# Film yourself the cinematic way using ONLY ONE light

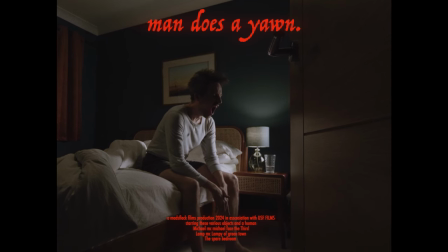[3:52]
Now just to show you why it's important to use this technique of motivating where a light source is coming from if I now stick the light on the
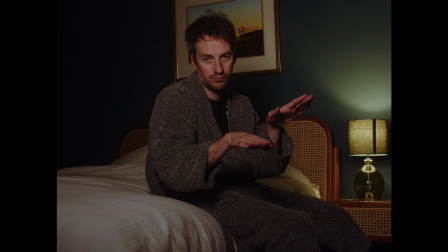[4:01]
opposite side of where the bedroom lamp is you can see that the image it just doesn't look right it looks flat and to be honest it's pretty it's gross it's disgusting i can't even look at myself and yep
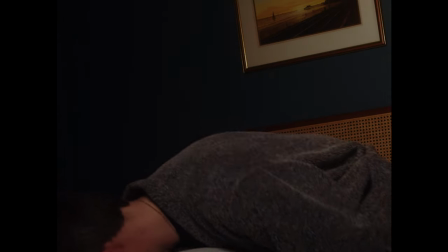[4:15]
there we go i've died from disgust because yeah
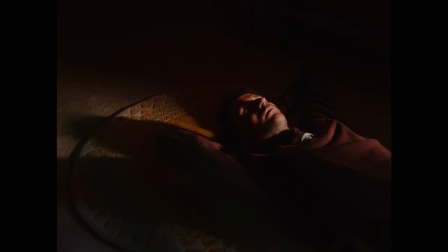this next one i'm calling man lays down to enjoy the sun
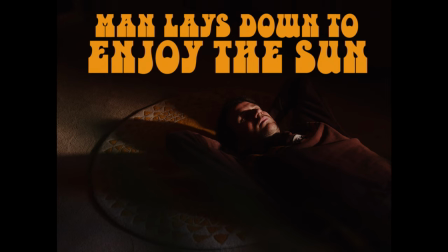but guess what there was no sun because i live in the uk and he rarely shows up so sometimes you've got to recreate the sun because he's part-time and he doesn't really want to do the job
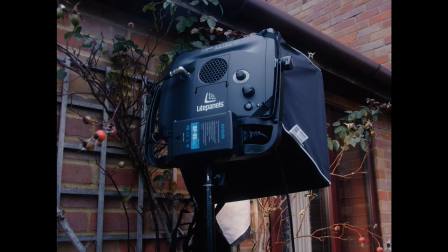[4:52]
so for this setup i've stuck the light outside of the window and yeah try to
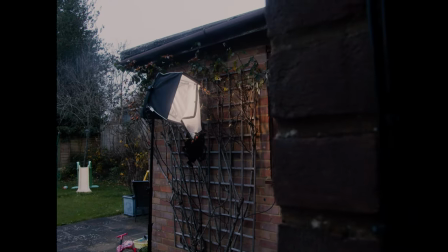[4:59]
recreate the sun. So I got rid of the grid,
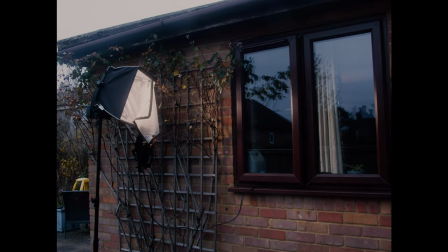[5:01]
got rid of the diffusion cloth to make it as hard as possible because I was going for a sort of morning sunrise feel.
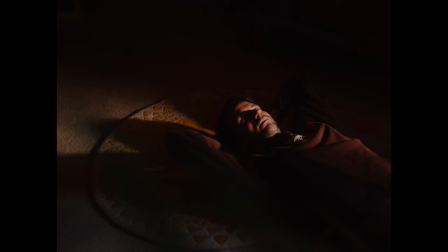[5:10]
And again, turning up that colour temperature to warm it up and shooting through the curtains,
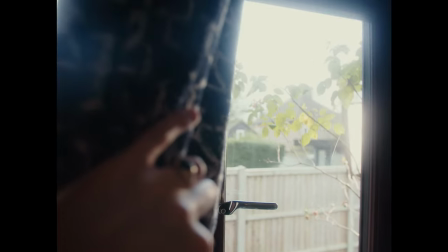[5:16]
I was able to use that as we did in the living room scene with the door to cut light where I wanted.
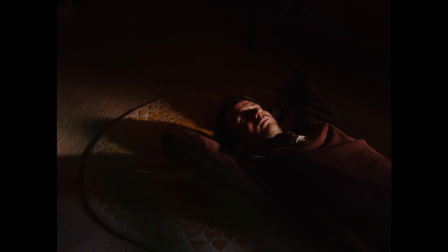[5:21]
So I was able to create a corridor of light that would hit my face while also blocking out parts of the room that I didn't want lit because again as I said before we want to control that light we're in control and that's the end of it nice easy setup probably took me
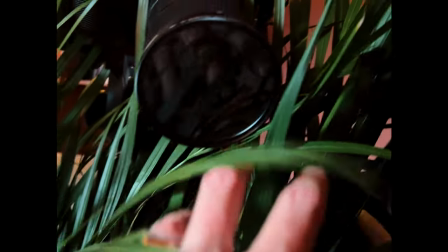[5:38]
about you know what it took me longer to set the camera up than the light because I was trying to get it in the foliage in a house pond that I've got and yeah that took a bit of time but apart from that setting up the light nice and quick so of course when you're filming around your own house there'll be spaces that are fairly awkward to put a light anywhere but you may really want to film this so how can you light a really awkward space like a stairwell?
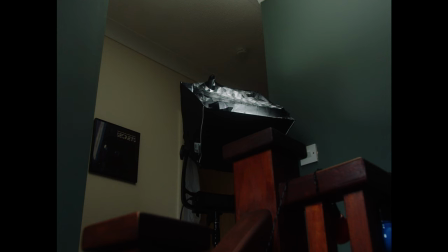[6:09]
Well for this scene what I've done is I've stuck the light at the top of the landing and I've pointed it up towards
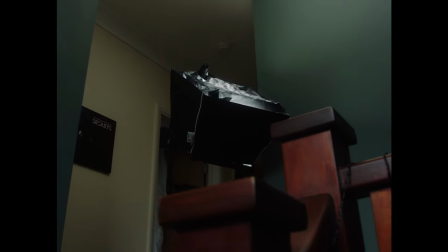[6:14]
the ceiling to bounce off the white ceiling down back onto the stairwell. So yeah bounce is a great technique to reflect light into a hard to reach space and it's the same thing I've done here with this setup
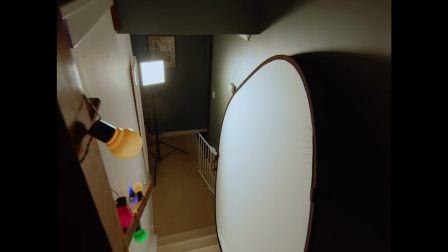[6:27]
where I'm at the top of the stairs and I've stuck the light at the bottom of the stairs and I'm bouncing it off the reflector to try
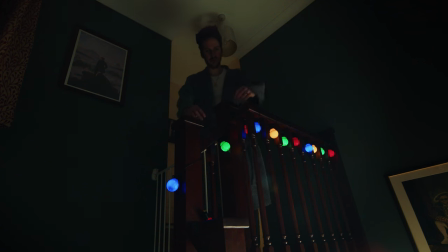[6:34]
and angle the light back up onto my face as I lean in to look all sad and angry because this one I'm calling man hates Christmas which is actually false because I quite like Christmas to be fair there we have it a load of cinematic setups that we achieved just around the
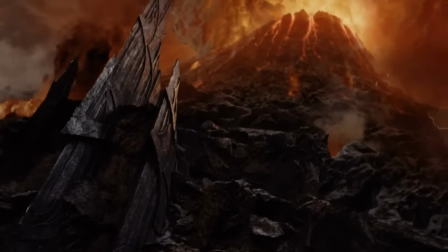[7:00]
house you know proving that you don't need to go to mount doom and do a lord of the rings style shoot you don't need to go to that place it'll be well stressful plus the weather's like really just stay at home bring one light a camera obviously and just film yourself trust me it'll be easier it is easier we just proved it